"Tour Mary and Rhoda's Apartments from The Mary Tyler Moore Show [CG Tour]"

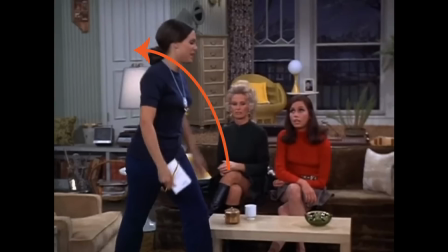4:08 See what a difference it makes? Still cool, but it really adds something.
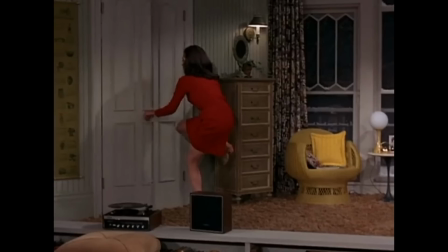4:15 Up this step and to the left, we see Mary's closet.
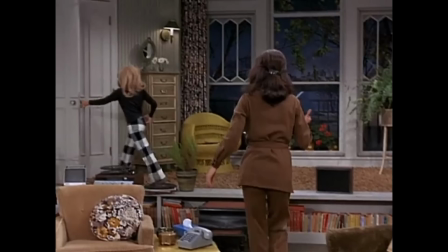4:19 Mary would head in there to change, coming out with yet another amazing outfit, every bit as wonderful as the first.
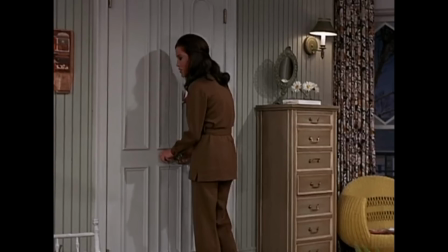4:26 In a couple episodes, we learn that there's a bathroom back there, although it's never shown. It's just hard to picture Mary having a bathroom.
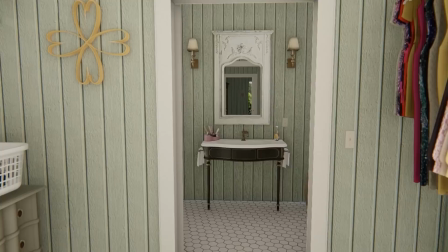4:34 It goes against type. But I've had enough requests from viewers to see it that I thought you'd like it to be part of the tour.
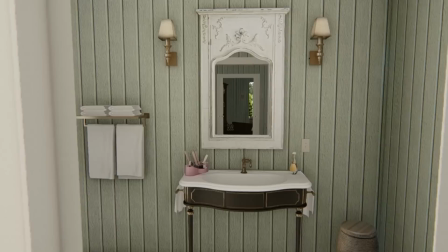4:43 Since the plumbing and fixtures in the kitchen were somewhat antiquated,
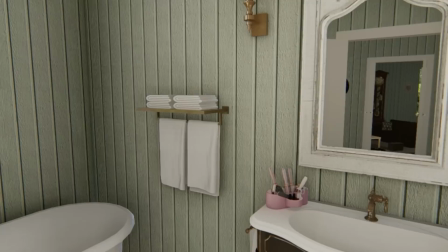4:47 I felt that the same would likely be true in Mary's bathroom, so I gave her a simple sink and a clawfoot tub.
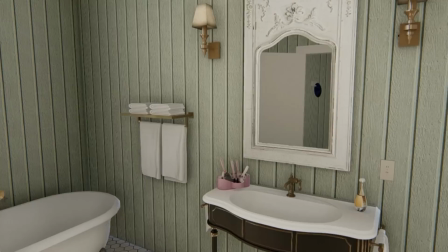4:56 It's kind of a tight fit in here, but I don't think she'd have a very big bathroom.
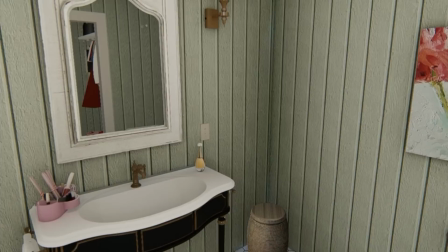5:01 I wanted to show you the bathroom on its own, but later when we do the full tour of the whole apartment, we'll walk through it again.
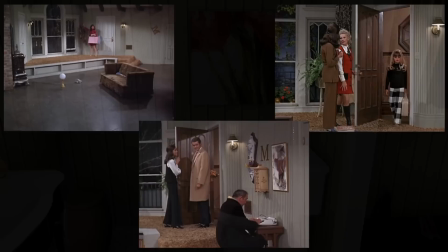5:09 Then you'll get a better idea of the whole floor plan and get to see it with ceilings and all four walls like a real home.
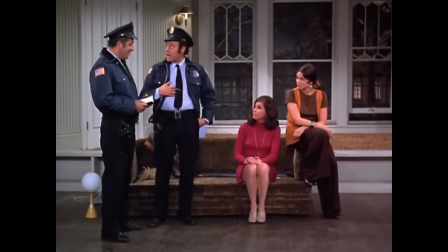5:18 Scenes that took place in the entryway. Mary discovering that her apartment had been burglarized again.
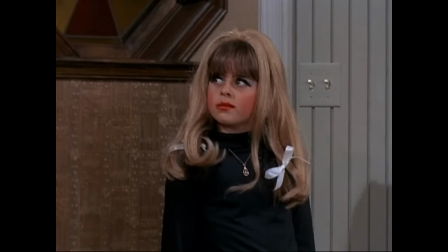5:26 Phyllis's daughter Bess entering the apartment wearing her mother's makeup and hairpiece.
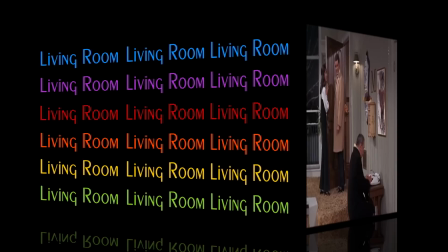5:32 And a drunken loo borrowing Mary's typewriter to send a letter to his wife who is out of town.
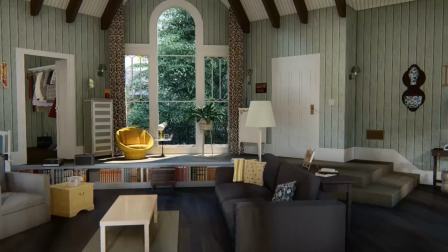5:41 Now let's explore the living room. Most of the action took place right here.
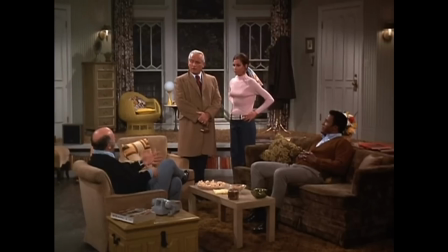5:47 Originally the sofa was along this wall, which is how sofas are placed in most sitcoms, square at the camera.
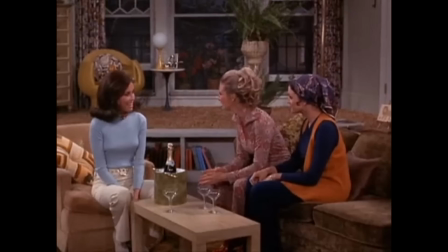5:54 Although there were several variations, this is the arrangement that we are probably the most familiar with.
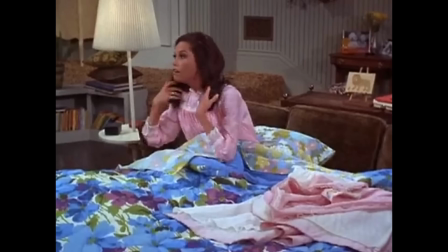6:01 Having them facing each other rather than all lined up facing the camera was just another facet of this set that made it feel more like a real place.
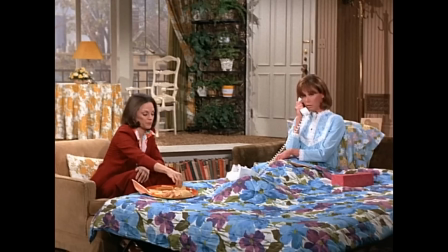6:10 Mary never had a bedroom in this apartment. Instead, the sofa pulled out into a bed.
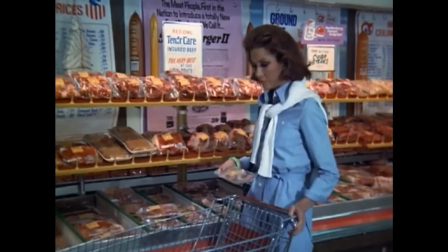6:16 This was most likely done to emphasize that she was just starting her career and was still stretching dollars to make ends meet.
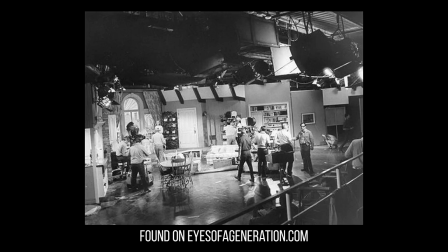6:25 Although in reality, the place was actually quite large, coming in at 1,294 square feet.
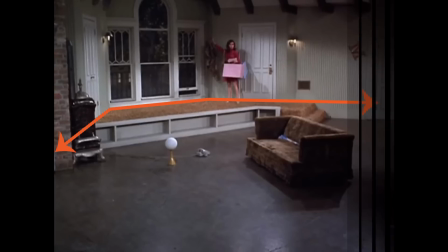6:33 You can see in this image that we're shown the apartment to this point on each side.
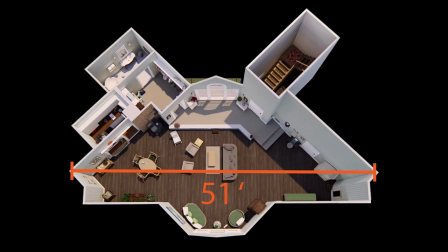6:38 The walls angle out, as is very common with TV homes, but because they're angled out, it ends up giving us a fourth wall that is about 51 feet wide. So, would there have been room for a bedroom on this side?
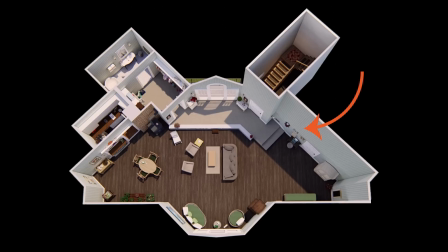6:52 Quite possibly. I'll let you decide, but I think we all agree we love Mary's apartment just as it was. This wall had the well-known letter M for Mary. What often goes unnoticed, since we only caught a few glimpses of it,
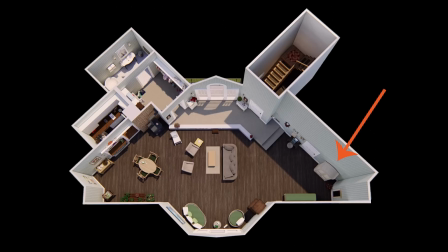7:07 is the small letter R on this wall standing for her last name, Richards.
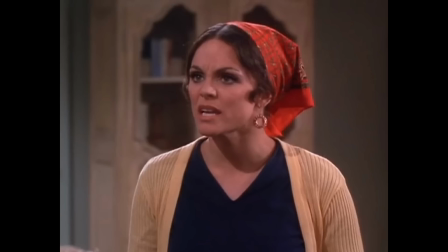7:13 On this wall in season one, there was a large armoire. Later, there were bookshelves there.
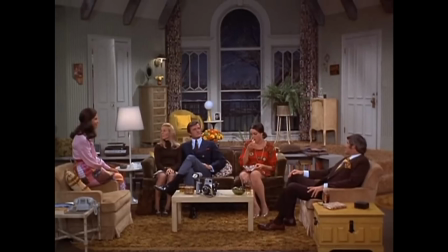7:20 We didn't get to see past this point on the show, but you will in the upcoming full tour.
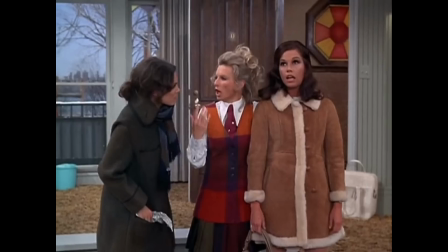7:26 Another amazing architectural feature that we didn't get to see enough of is the vaulted ceilings with wooden beams.
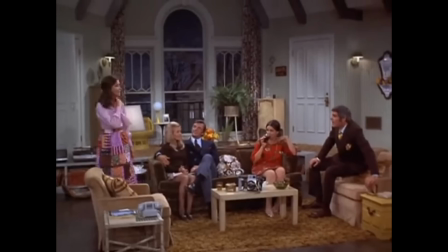7:33 Fabulous. No wonder Rhoda coveted this apartment.
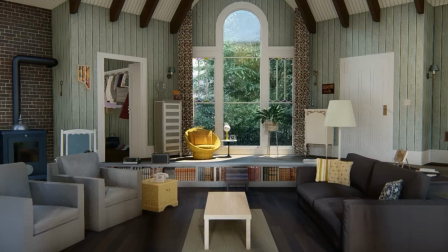7:37 It's not just the architectural features themselves that make the apartment, but rather the scale of them.
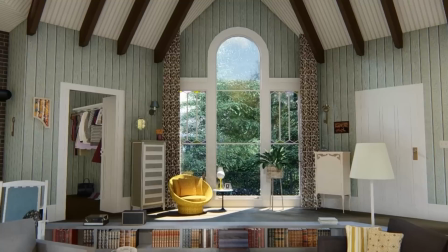7:44 Not just in the ceiling and beams, but also the floor-to-ceiling Palladian windows and the bookshelf steps that span almost the entire space.
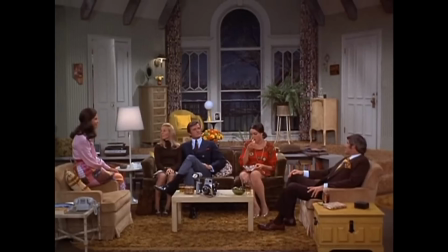7:54 If you took any one of these elements and reduced them to a more typical size, it would drastically change the appearance and mood of the apartment.
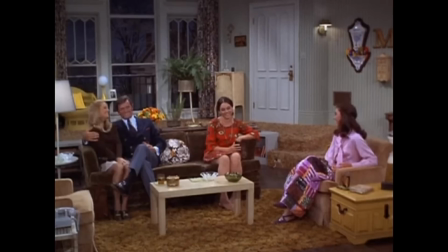8:05 Scenes that took place in the living room. Rhoda on a date with Mr. and Mrs. Armin Linton.
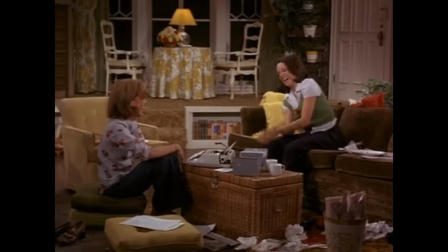8:12 Mary getting the giggles as she attempts to use a chain to age a table she's refinishing.